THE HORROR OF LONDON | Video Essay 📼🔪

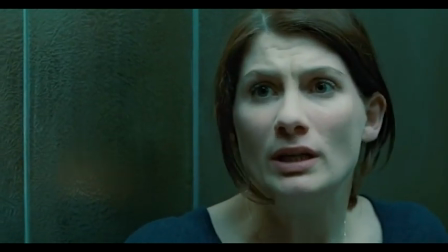(16:24)
These filming techniques also add to some of the more comedic moments of the film, when the teens are all talking over each other,
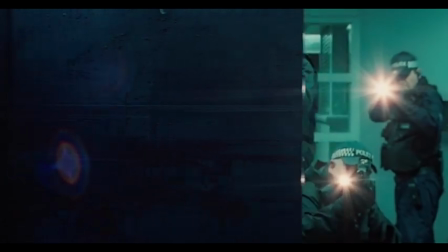(16:29)
particularly in combination with the well-used shot reverse shot, where the audience can see something, an armed group of police and aliens crawling up on the walls, the rest of the cast cannot.
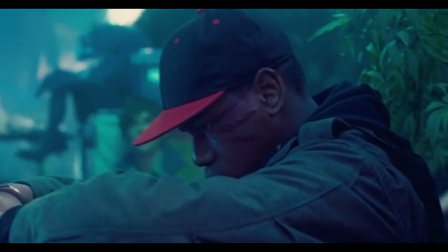(16:37)
Additionally, Attack the Block uses harsh, industrial lighting from its on-location set and hues of bright blues and purples to highlight its main cast's dark skin,
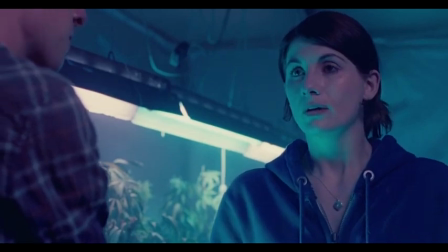(16:45)
and to make the council estate setting appear otherworldly and alien, with a section of the film taking place under the eerie glow of a UV light.
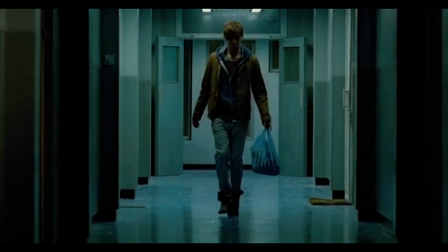(16:52)
It's a realistic setting, indeed a realistic London. The horror genre renders it otherworldly and strange.
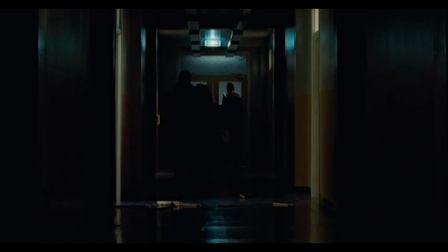(16:58)
Similarly, the use of modern soundtrack,
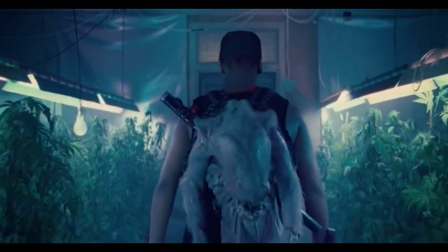(17:00)
hip-hop and rap music complements the setting and the unapologetic blackness of the characters and indeed some of the threats that they encounter along the way at the hands of drug dealers and gangsters.
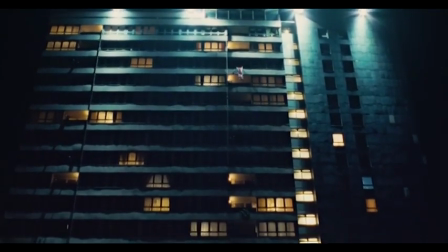(17:09)
All of these techniques used together make The Block feel like a self-enclosed world, and it operates as a space outside of the reality, outside of London.
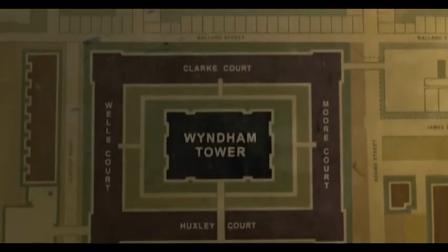(17:16)
It's both an urban death trap and a home worth defending, a place where a different set of rules are abided by, but also a place where members of the community are fiercely protected.
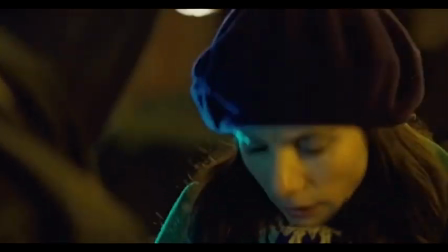(17:25)
When the gang believes Sam is an outsider, she's mugged and perceived as a threat,
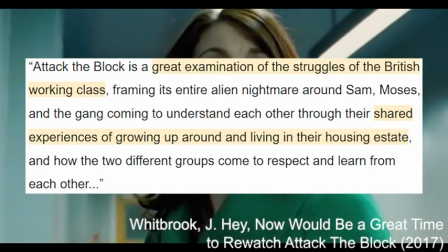(17:29)
but when they know she herself belongs to The Block, she's defended and protected and seen as part of the community.
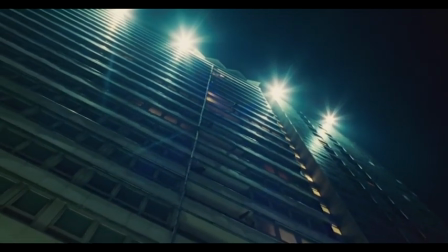(17:34)
Attack the Block represents The Block, a poorly maintained council estate in South London, as almost a character in its own right,
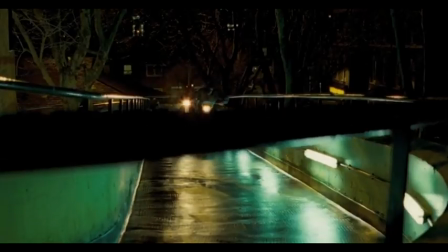(17:40)
and not only subverts the semantic field of cinematic London, but also subverts our own expectations of what this kind of London is supposed to be.
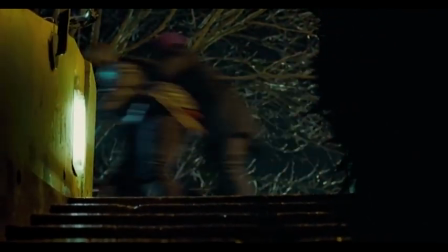(17:47)
Through the horror genre, a working class London is represented as strong and unified,
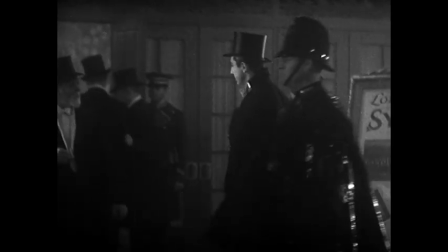(17:51)
different from 28 Days Later and Dracula, where the prestigious upper middle class London is broken down. Additionally, Attack the Block also acts as a direct subversion of the hoodie horror films that were depicted urban London as threatening and desolate,
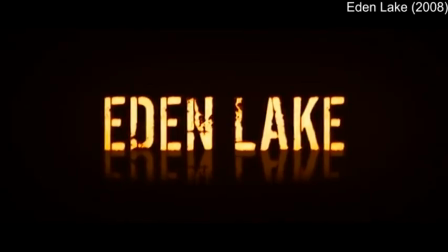(18:04)
and the youth that inhabit it as criminals. Films such as Harry Brown and Eden Lake played with the audience's fears of people of colour and the working class.
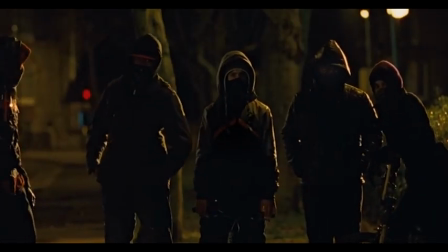(18:11)
At the beginning of the film, Moses and his gang are intimidating and rough,
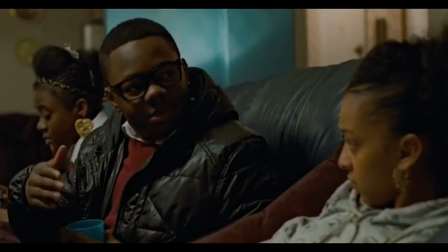(18:15)
but the audience learns that this is because of their upbringing and the outside perceptions of their home and community that they die to defend.
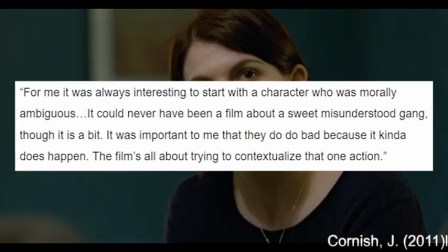(18:20)
Cornish said that he didn't want the gang to be seen as one-note characters, but for them to be complicated and morally grey, and through the narrative and filming techniques, they are seen as such.
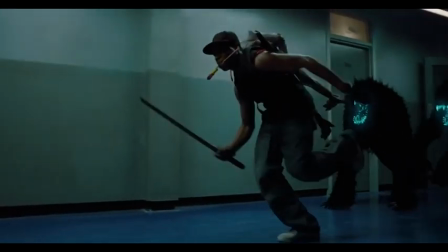(18:28)
And when Moses almost sacrifices himself for his friends and the block, and the camera lingers on him,
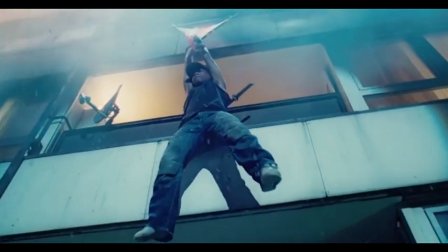(18:33)
bloodied and hanging on a Union Jack flag, a symbol traditionally recognised as the English flag by tourists rather than English people themselves, he is depicted as the hero the narrative needs him to be. While Attack the Block and 28 Days Later presented us the native Londoner in the urban space,
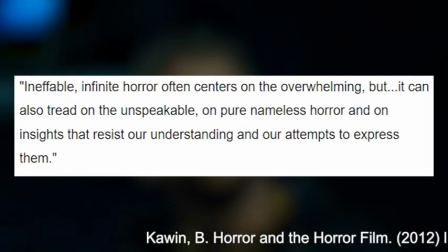(18:46)
an important facet of horror theory is that of the unfamiliar and the unseen being the main threat the protagonist faces.
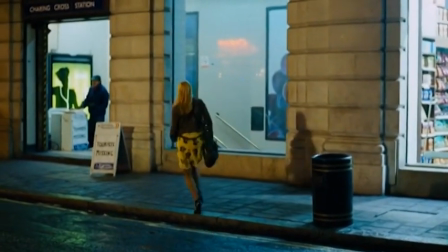(18:52)
Combining this with the unfamiliar setting, for example, a train station in a foreign country as seen in Creep,
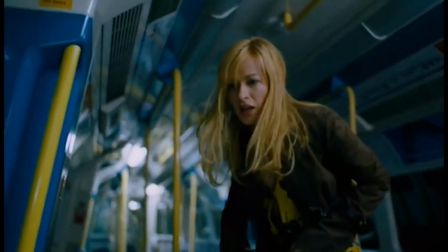(18:57)
it can result in an effective means of horror and subversion of the previously discussed semantic fields associated with the tourist London. Creep is a British-German horror film released in 2004 and directed by Christopher Smith.
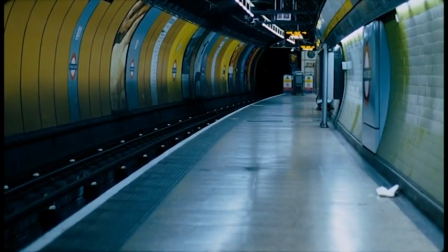(19:13)
The film depicts lead Kate, a German party girl, and her night trapped in a London tube station, pursued by a myriad of dangers amongst the labyrinth of tunnels of the London Underground.
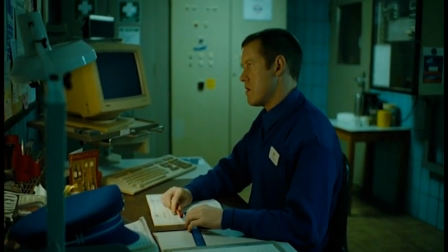(19:22)
While Creep isn't as celebrated as my previous case studies are, and therefore doesn't have as much written about it,
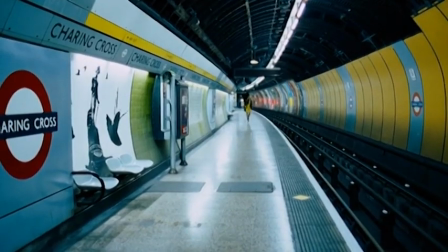(19:28)
it does pose interesting ideas about how a foreign body navigates the unfamiliar space within the horror context.
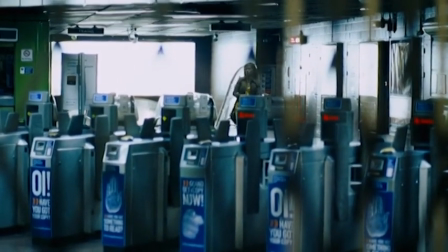(19:33)
As previously discussed, a facet of horror film theory is the unfamiliar and unseen as a threat. threat,
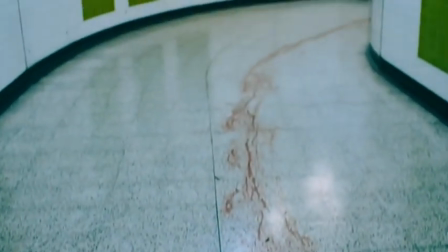(19:39)
and in a film like Creep, the location itself is as much a threat to Kate as the creature lurking in the darkness.
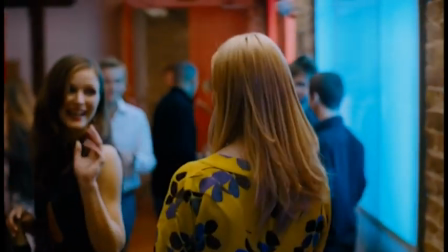(19:44)
From the beginning of the film, the narrative establishes her as somewhat lost in a city, a tourist in a way.
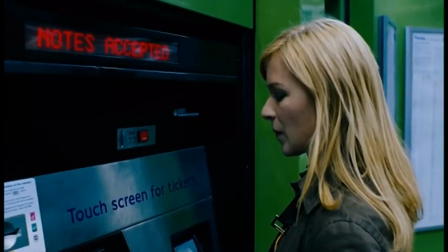(19:49)
She can't catch a taxi, and she struggles with the underground tickets and rail barriers.
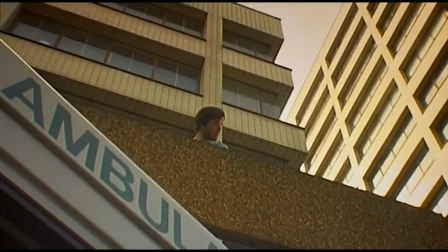(19:54)
Different from Jim being reduced to a tourist in his own city, and Moses' strength coming from how well he knows this neighbourhood,
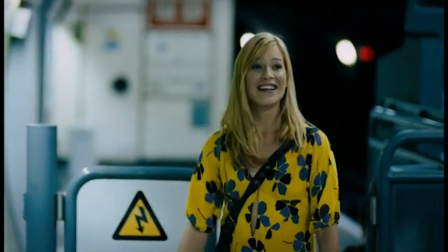(20:00)
Kate is clueless from the start, and only becomes more so amidst the labyrinth of tunnels of the underground station.
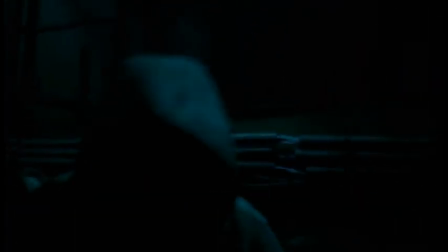(20:05)
This is particularly evident when she's compared to the natives of the Charing Cross station, of London in a sense,
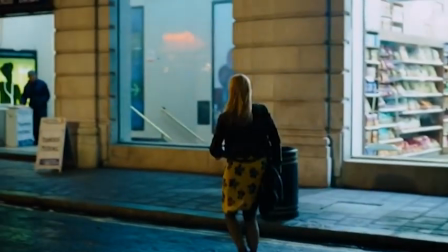(20:10)
homeless man Jimmy and sewer worker George, Charing Cross representing a central, expensive London location,
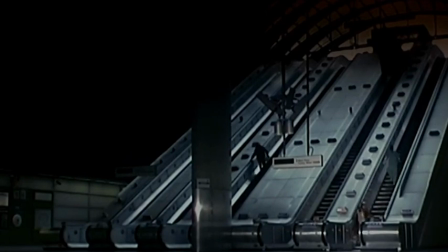(20:17)
similar to the central locations in Canary Wharf Station in 28 Days Later, here associated with a rich party girl tourist.
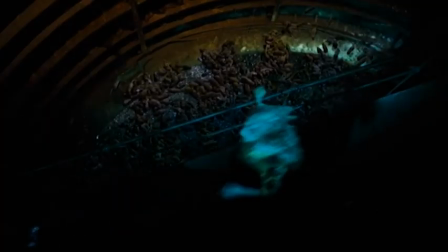(20:23)
Through this characterization, Creep negotiates ideas of the homeless and working class,
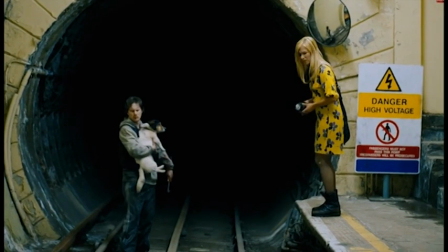(20:28)
the marginalized identities, being the authentic representatives of the more urban and dangerous London.
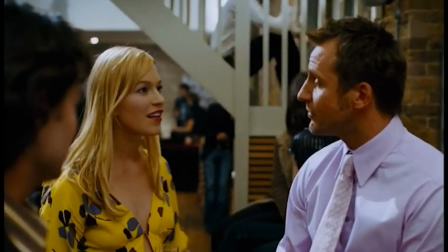(20:33)
And with this, it subverts the white, upper middle class ideas of the traditional semantic field that Kate herself represents, before she is placed at their level at the end of the film.
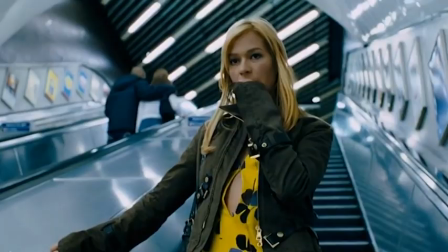(20:41)
Additionally, the London Underground as a setting in itself aligns with touristic imagery of London,
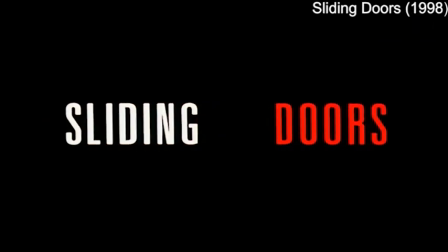(20:46)
with pivotal romantic comedies such as About Time and Sliding Doors using tube carriages and stations as places of impossible love,
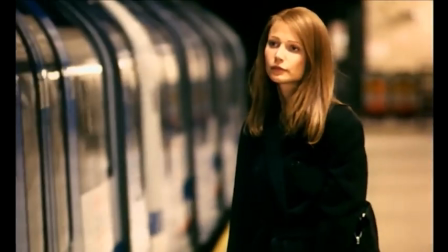(20:54)
and the setting is recognised by even overseas viewers.
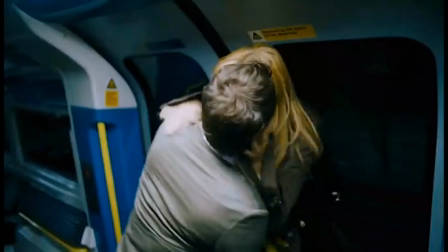(20:56)
Creep also subverts these more romantic ideas and even deliberately challenges them at times, using evocative imagery such as sexual harassment and attempted rape. Not exactly Love Actually now, is it?
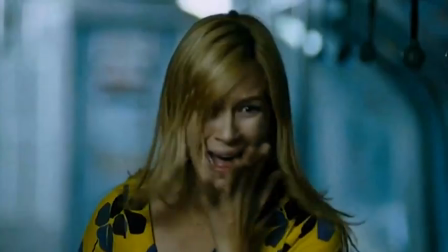(21:07)
Some London commuters, in an informal discussion about horror set in London, even admitted that the film had put them off of travelling late at night for a while.
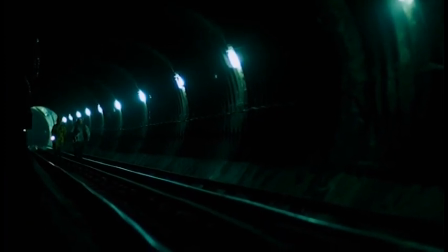(21:14)
Here, horror and the genre taking place in London directly has a significant influence on a place normally associated with being familiar and even somewhat mundane.
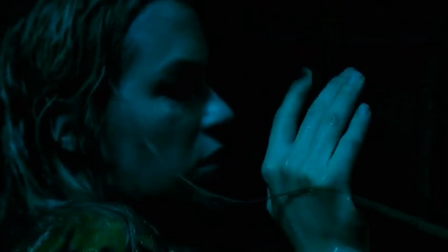(21:22)
Similar to the techniques used in Attack the Block, Creep uses tight close-ups and two shots and additional POV shots from the titular Creep,
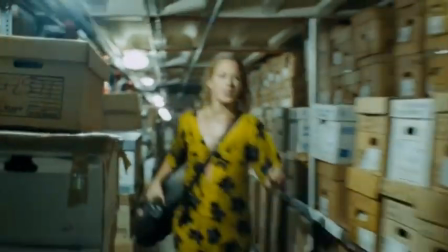(21:28)
filmed with a shaky handheld camera also employed through the rest of the film, to enhance the claustrophobic energy which drives the majority of the plot. Director Smith, inspired by 80s slasher film and Hammer horror movies,
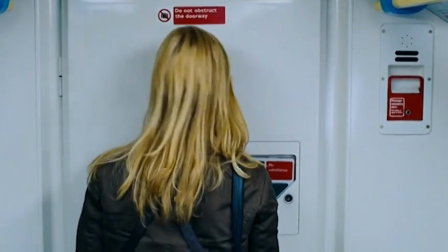(21:39)
was granted access to decommissioned train stations and shot on location for the majority of the film as a means of keeping the film as realistic and frightening as possible.
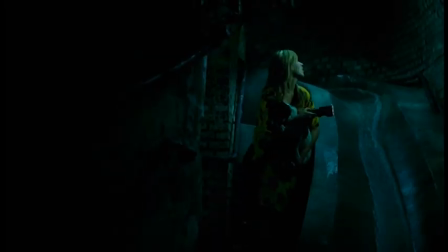(21:46)
Oppressive darkness fits with the underground location, which works with the unnatural flickering halogen lighting of the late night station and tube cars,
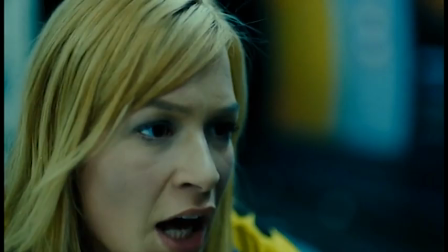(21:53)
making every colour appear artificial and sickly, representing here a fake and forgotten London,
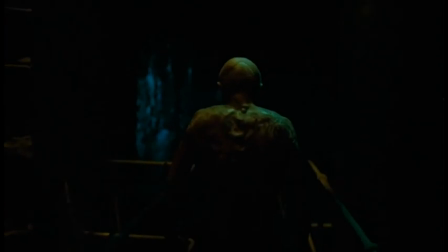(21:58)
a London seen by very few people. Combined with the unnatural blues, greens and yellows amongst the shadows of the underground layer of the creep,
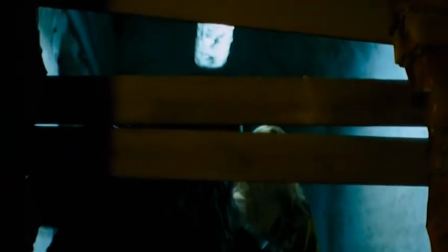(22:04)
the resounding effect is an eerie, barely recognisable maze where danger lurks around every corner.
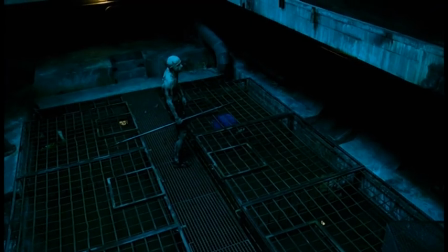(22:10)
Combined with quick cut editing and an atmospheric, specifically designed score of the film,
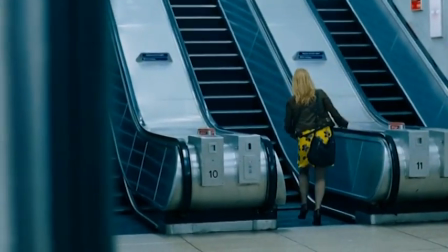(22:15)
these techniques enhance the way that Creep challenges the visual imagery associated with the touristic London and subvert the ways audiences are used to seeing the London Underground.
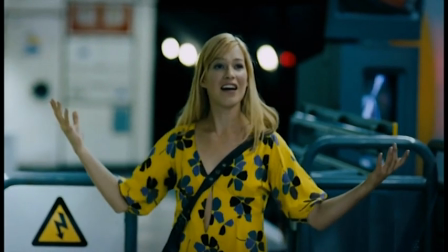(22:22)
A place associated with helping tourists has trapped them and directly threatened them,
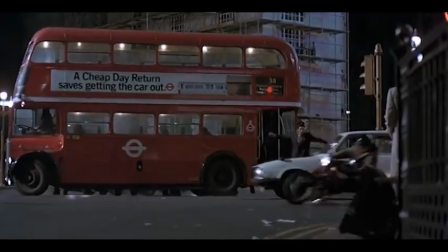(22:27)
done similarly with the overturned buses in 28 Days Later and indeed the massacre containing black cabs and red buses in American Werewolf.
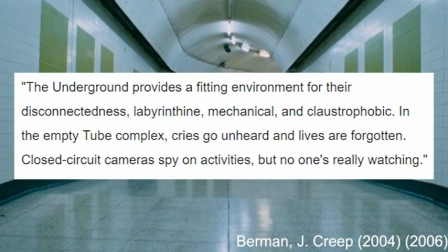(22:34)
Best said by Berman, the Underground provides a fitting environment of their disconnectedness, labyrinthine, mechanical and claustrophobic.
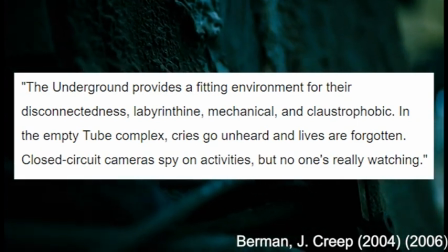(22:41)
In the empty tube complex, cries go unheard and lives are forgotten. Closed circuit cameras spy on activities but no one's really watching.
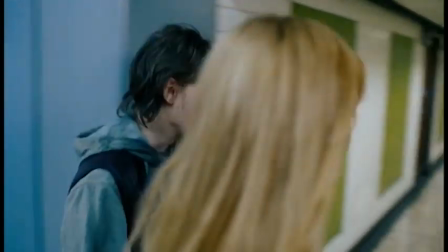(22:47)
Creep also makes direct commentary on the rising problem of London homelessness and themes of abandonment in urban areas.
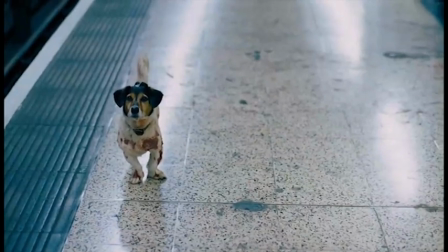(22:53)
The film uses both its narrative, filming techniques and location choices to create on-screen discussions about the feelings of abandonment that homeless people face living in the city,
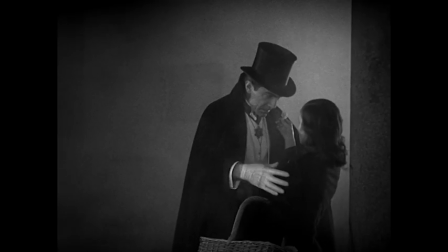(23:02)
echoing ideas of London-based horror. Illustrative examples being Dracula attacking a girl handing out flowers,
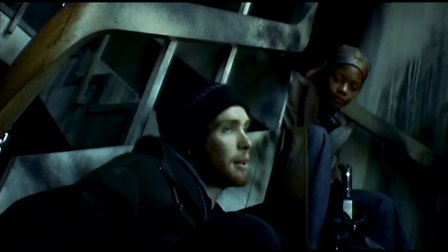(23:07)
the American Werewolf targeting groups of homeless people, and Jim and Selena being forced out of their homes in 28 Days Later.
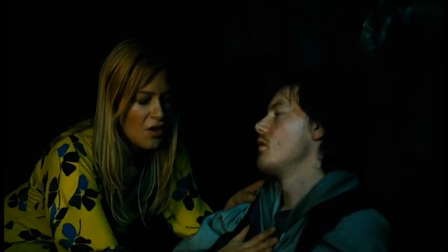(23:13)
This represents additional real-life horrors of Jack the Ripper, who focused his attacks on working class and homeless women,
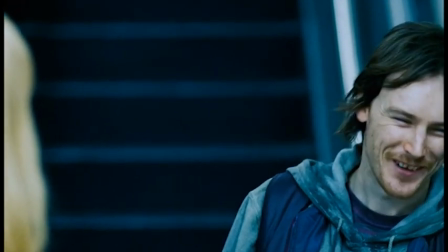(23:19)
and many other cases of the London homeless being targets of violence.
Homeless people don't go missing.
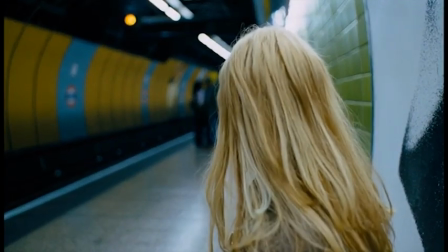(23:24) Homeless people are missing.
These themes play an evocative role in Kate's journey as she turns from a person of privilege,
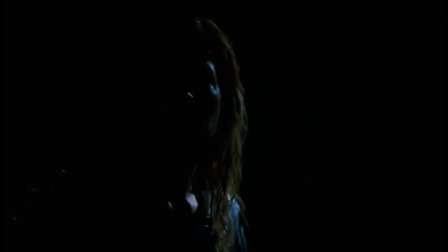(23:30)
sneering and uninterested in the struggles of her saviours, to abandon in her own right. In the final shot of the film, she's dirtied and bloody from her assault on the creep,
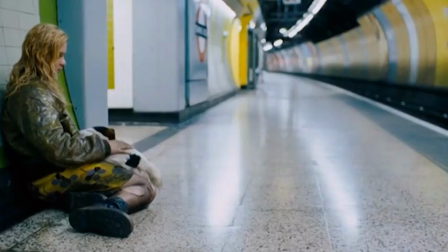(23:39)
like Jim's attack on the soldiers and Moses' attack on the aliens, and scared, clutching an injured dog onto her lap like her guide before her.
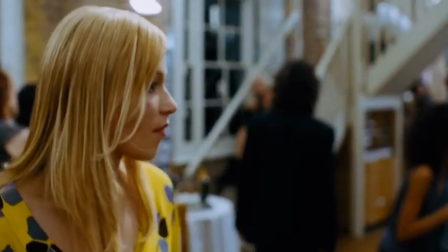(23:46)
This completely subverts the cocky party girl character that we were presented at the beginning of the film, and additionally aligns with theories of character arcs in the horror genre posed by Mattel,
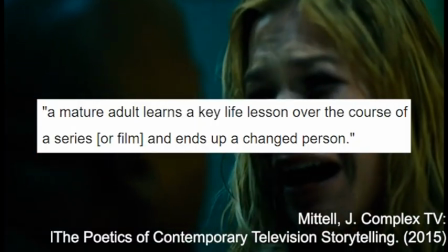(23:54)
in which a mature adult learns a key life lesson over the course of a series or film and ends up a
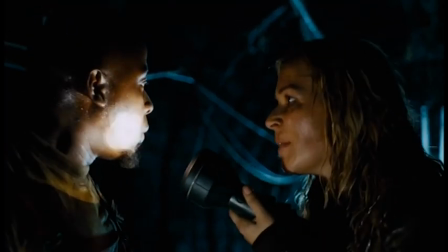(23:59)
changed person. It's the experiences that Kate has with those outside of the majority that shapes her into a final
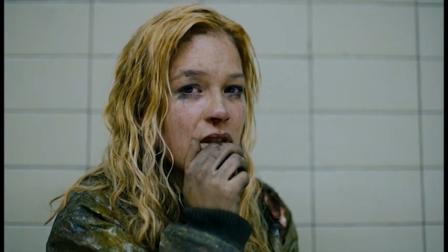(24:05)
girl figure and what subverts the audience expectations associated with the cinematic London. Since the early years of cinema, established in heritage flicks and the romantic comedy, London has been written as a place of rich history, strong cultural backgrounds, and touristic imagery.
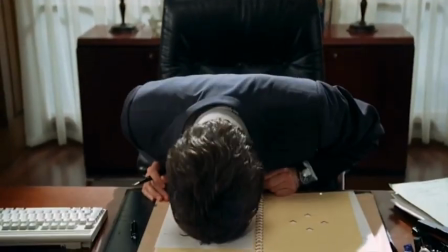(24:24)
It's been shown as a place of opportunity, love, success, heartbreak,
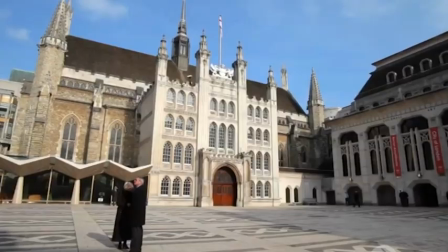(24:28)
friendship and community, and most importantly, a picturesque haven for the overseas tourist.